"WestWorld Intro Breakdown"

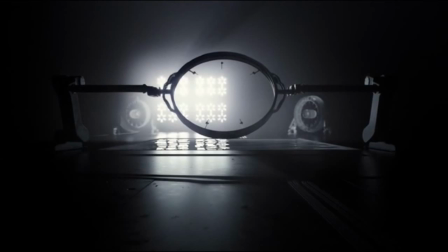We can easily see a human form inside of this ring, but it's obviously not there. It is another subtle deception, and this time it is really saying, I am in control. Look, I can make you envision a person when there isn't really one there to begin with.
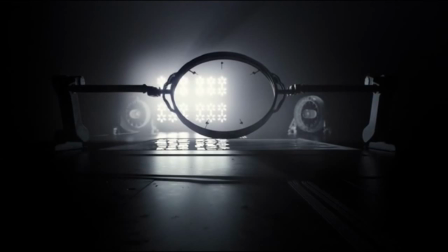I have a feeling that the world of WestWorld will always be in control, but it will always do so in a way that will make the observer and the newcomers believe that it was a conscious decision on their part that was made out of their own free will.
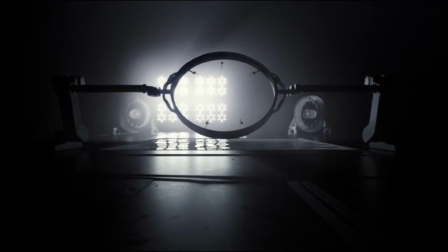However, it was pulling the strings to make it happen the entire time, and we are and will be completely fooled.
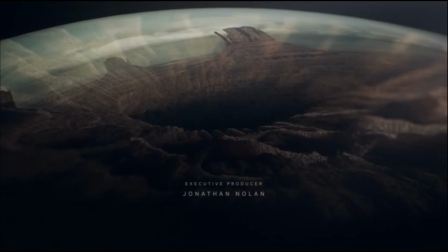At 1 minute 18 seconds is my most favorite part of the intro. Whoever conceptualized this was an absolute genius. We see the eye with a reflection of the landscape in it again. However, this time it is a much different message in what it's trying to convey.
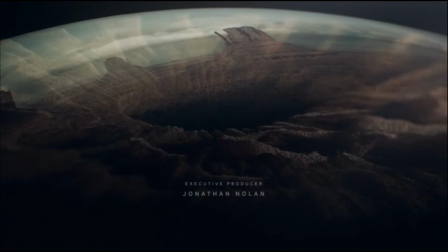We see detail and color for the first time in this reflection. So as we look upon it more, it will be revealed to the observer. However, there is a sinister backbite that comes with this.
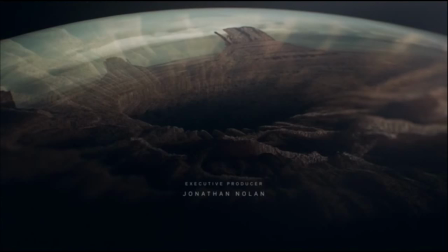The illusion and immersion of WestWorld can be so intoxicating that I can see how someone would completely fall into the abyss of fantasy and get swallowed up. I am also stymied when I see the lines that are in the iris that sync up with the lines in the landscape, further blurring the line between synthetic and natural.
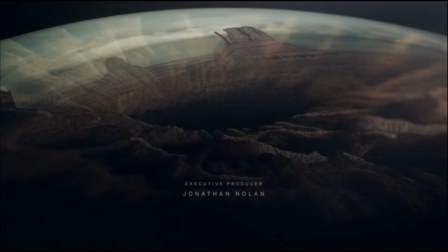I simply just can't get over this shot. Every time I see it, I feel inundated by more information and more hidden meanings. It is beautifully intense and seductive. I am reminded of Friedrich Nietzsche with his famous abyss line from his book Beyond Good and Evil, when he wrote,
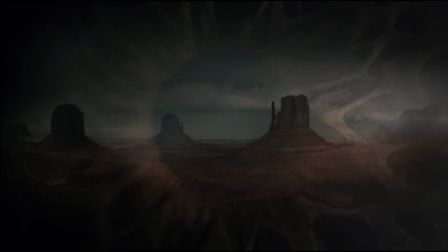"He who fights with monsters should look to it that he himself does not become a monster. And if you gaze long enough into the abyssal also gazes back at you." As I stare in the amazement of the eye of the WestWorld, it is staring right back at me.
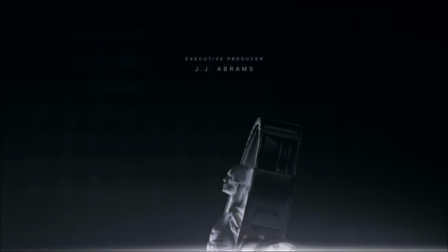As we start to get to the end of the intro, we can now see that there is a host mounted on the fabrication rig and is being lowered into a vat of this mysterious liquid. I think it was so smart of them to use this imagery of the fabrication of the host,
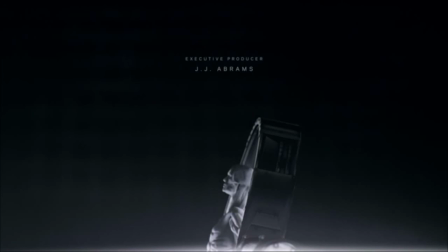because the white fluid that we see reminds us of the white fluid that was in androids in the movies Alien and Aliens. It is almost a way of giving validity to the area of technology that they're using here. Another instance that we are given some tiny bit of familiarity amongst the unfamiliar to make us a little bit more comfortable.
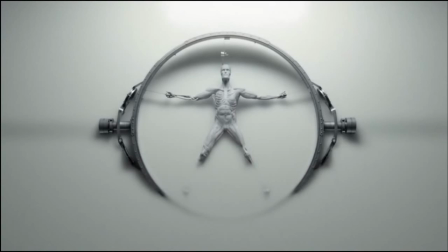The music starts to spiral downward, leading the ear downward, and the host is also being lowered, pulling our eyes downward into the vat as well. Finally, we see the host consumed completely by the fabrication fluid.
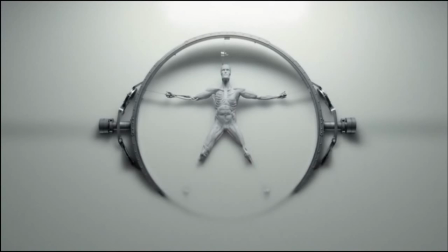It is here that we also get a good look at the host. Now, here's where I'm going to share a theory that I have about WestWorld that I have so far.
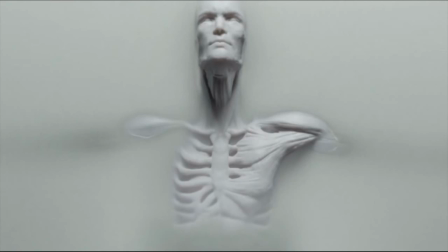This host's face bears a resemblance to Yul Brynner, the man who originally starred in the WestWorld movie years ago. I think we might be dealing with 3 separate timelines in this show, and one of them is a continuation of where the original movie had left off.
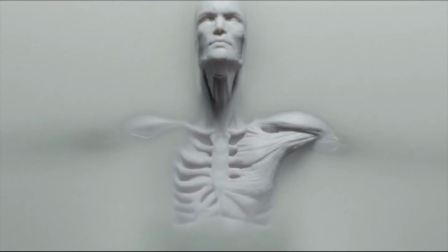They make reference to the last catastrophic failure we had was over 30 years ago. It just so happens that the WestWorld movie is a little over 30 years old, and I guess calling it a catastrophic failure is a way of putting it mildly.
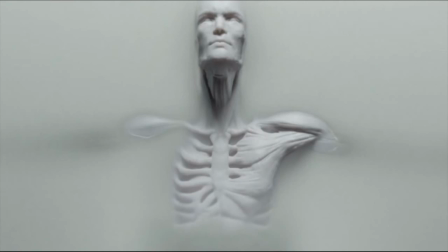So I think the 2 universes, the original movie universe and this series, exist on one of the 3 timelines.
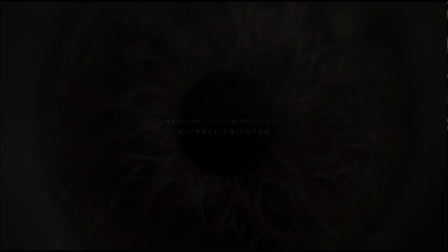At 1 minute 31 seconds, the music ends with a low chord being sustained as we see a faint image of an eye in the background. This was chilling for me. The note instills a sense of vibration in my chest, a psychological response to a stimuli.
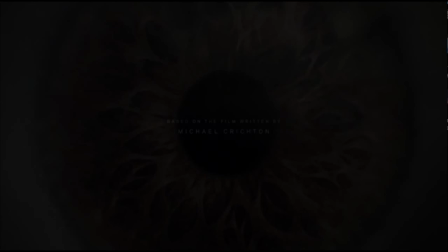It has essentially demonstrated to me again that WestWorld is in control of everything that happens in this universe. It pushed the button, I reacted. It almost couldn't be more of a red flag if it actually tried.
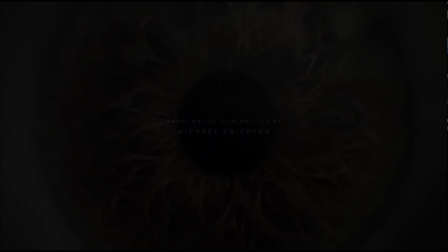Plus the eye is just barely noticeable, yet unblinking, and is locked looking straight at us. WestWorld will always be watching. So that was my breakdown of the WestWorld intro.